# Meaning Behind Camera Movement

Today we're looking at adding meaning into your camera movements. Everything you do in your film is saying something to your audience, whether intentionally or unintentionally, with the latter being the one that you want to steer clear of as much as possible. Whether it's a decision to add in a specific sound, show a violent moment, or cut away from it, or what today's episode is about, which is how you move your camera. Each of these decisions is saying something to your audience, whether you know it or even they know it. So before making the decision to move your camera or not, make sure you have a reason, since even the simplest of actions can say a whole lot. But before we jump into the meaning of shots, let's take a quick look at some basic movements.
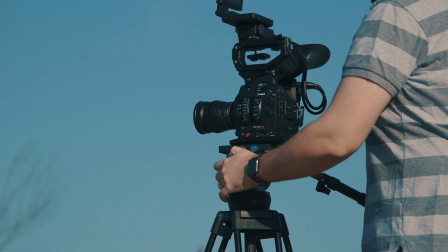(0:41)
Of course, first you have the most basic of movements, which is panning with the camera in one position, just turning left or right, then tilting, which is the same but looking up or down. But you can do either of those on sticks or handheld, which will give a totally different feel or meaning.
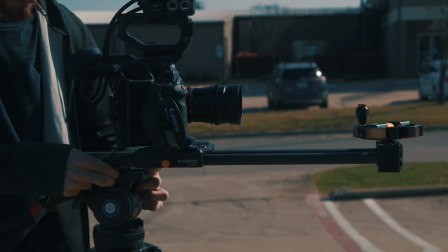(0:55)
Then you also have a dolly in or out, which to illustrate this, I'm gonna throw my camera up on our e-image slider from iKan, and then we can push in or out, truck left or right, or instead of physically moving your camera, you could zoom, which we went in depth on zooms and dollies in this episode right here, so if you want more on that, there you go.
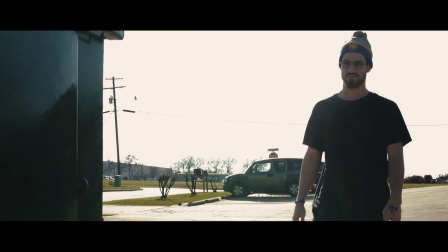(1:12)
Then you have a pedestal, which is moving your camera up or down vertically,
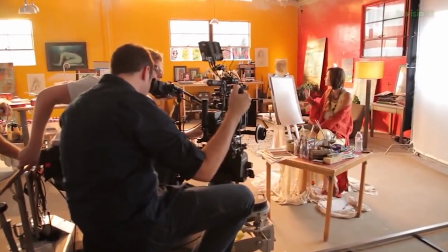(1:15)
which is done on an arm or something like a Fisher dolly, which is the same idea when doing it handheld as well.
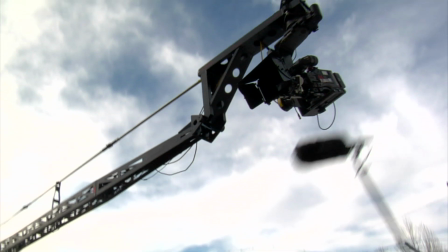(1:21)
Then of course you have crane shots, which can also be called a jib or boom shot, but there you go. Pretty basic stuff. Now, how you choose to use those techniques or what tools you choose to use them with, like on a Steadicam or handheld, will say and do something totally different for your audience.
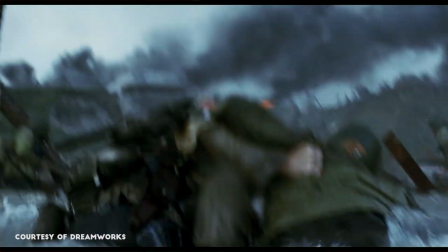(1:35)
Like the kinetic handheld work in Saving Private Ryan, the camera dipping in and out of water, falling,
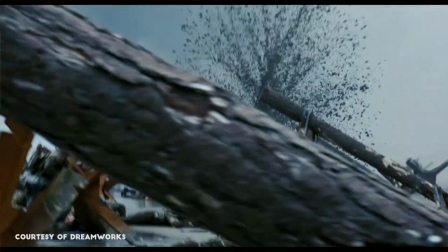(1:40)
taking cover, giving us the feeling of looking through the eyes of a soldier, putting us right there in that horrible moment.
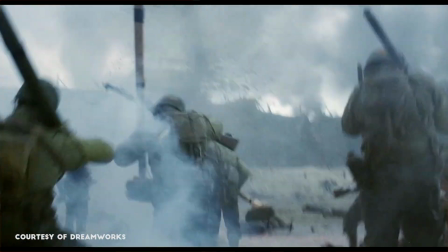(1:46)
And that overall look to the scene and all of the action scenes with that harsh camera work was a very specific decision from Spielberg,
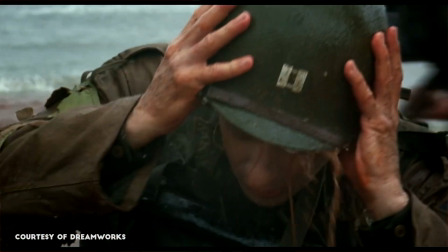(1:52)
trying to mimic the look of the actual footage we've all seen from real combat cameramen,
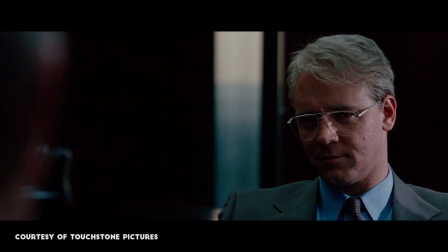(1:57)
pushing that realism even further. Or another favorite example of mine here in Michael Mann's The Insider is this scene.
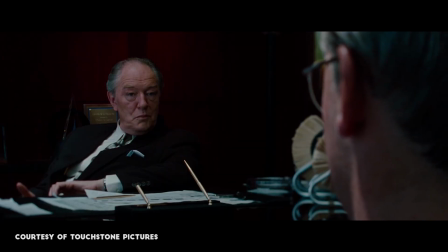(2:03)
Just as the conversation takes a turn and becomes more threatening,
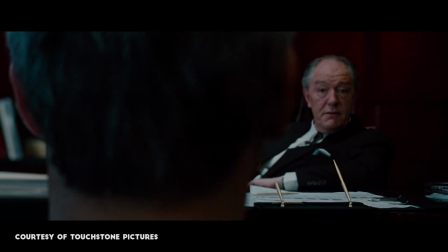(2:06)
Mann chooses to truck right and shift the entire 180 on us, visually showing how things are flipping on our character.
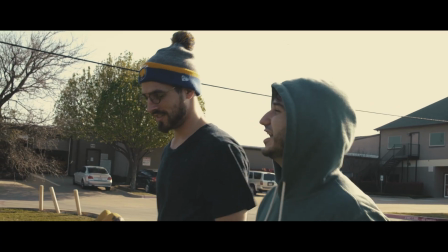(2:13)
But let's jump into something more typical. For instance, take a walk and talk, which is what you actually call a dialogue scene when the characters are moving. And this is something that I actually talked about in an episode around 5 years ago, which definitely needs an update since I've grown and learned a lot as a filmmaker and disagree with myself slightly now. For instance, here's what I said then. Now, I'm not saying that every single time the camera moves there's some deep psychological meaning to it. That's not the case for me, and I think that's pretty much universal. There is such a thing as following the action, which is pretty straightforward, like dollying alongside of two people walking and talking.
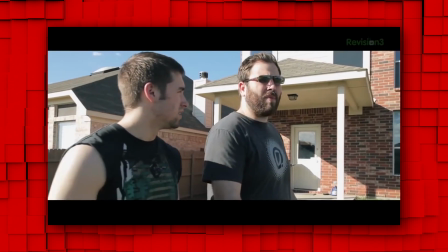(2:44)
This sort of movement serves its purpose, but doesn't necessarily have any real meaning behind it. And now I don't think that's true. Also, I was really annoying, so I'm sorry about that. I don't know if I had too much coffee or too much cocaine, or both. Maybe I put the cocaine in the coffee thinking it was sugar. They look similar. I've seen Wolf of Wall Street.
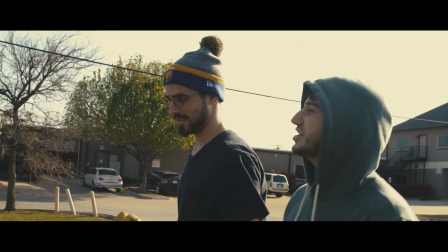(3:01)
Me too. So let's revisit the idea of this moment.
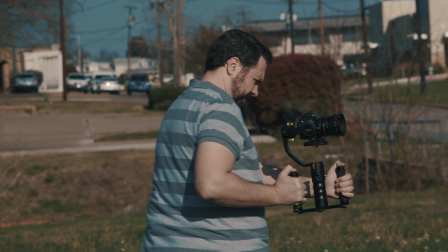(3:03)
I'll toss my A7S on my iKan DS1 right here, which is a 3-axis gimbal, super light, unobtrusive, and awesome for traveling in tight spaces.
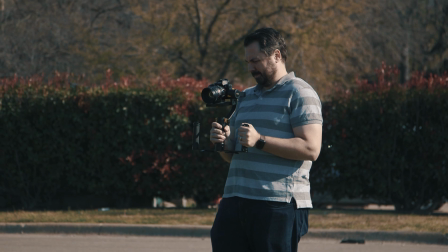(3:11)
It's like an Osmo for any camera you want within the weight limit, really. But with that, we'll grab our walk and talk.
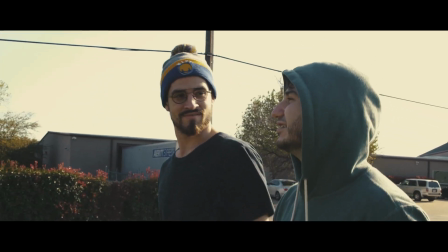(3:17)
Their forward momentum in this moment, to me, feels like forward progression in their conversation. They're getting somewhere with what they're discussing. But let's say their conversation takes a turn. A moment hits where the conversation brick walls and gets intense.
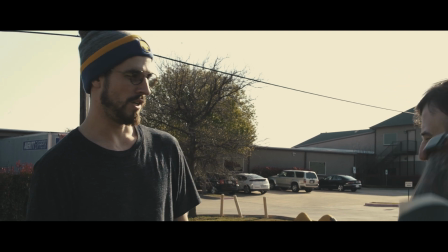(3:29)
We can have our actors stop walking, visually stopping the progression of their discussion to underline the moment. Now we have our actors staying in one relative position to boost that tension and put them at a standstill visually and emotionally, which this isn't a camera move here, it's the decision against it and a conscious decision that I'm making to purposefully play my audience's emotions with the notes that I'm choosing instead
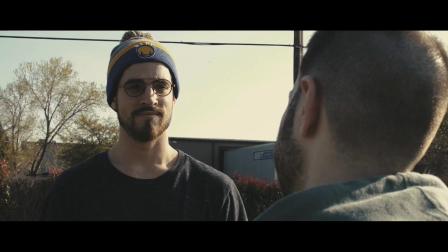(3:50)
of just playing by ear.
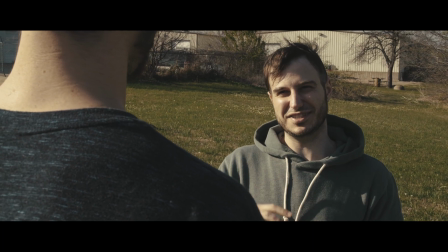(3:52)
But even as they stand still, we have the option of going lockdown and smooth or handheld, each of which is going to give the audience a totally different feel and message.
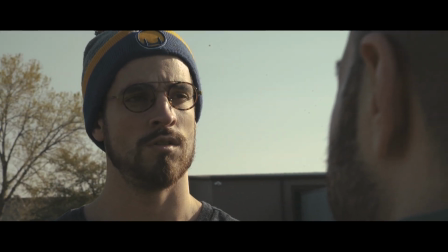(4:00)
The handheld look could be used to convey the internal turbulence of each of these characters, or you could go locked down, staying external and giving a silence before the storm type of feel perhaps.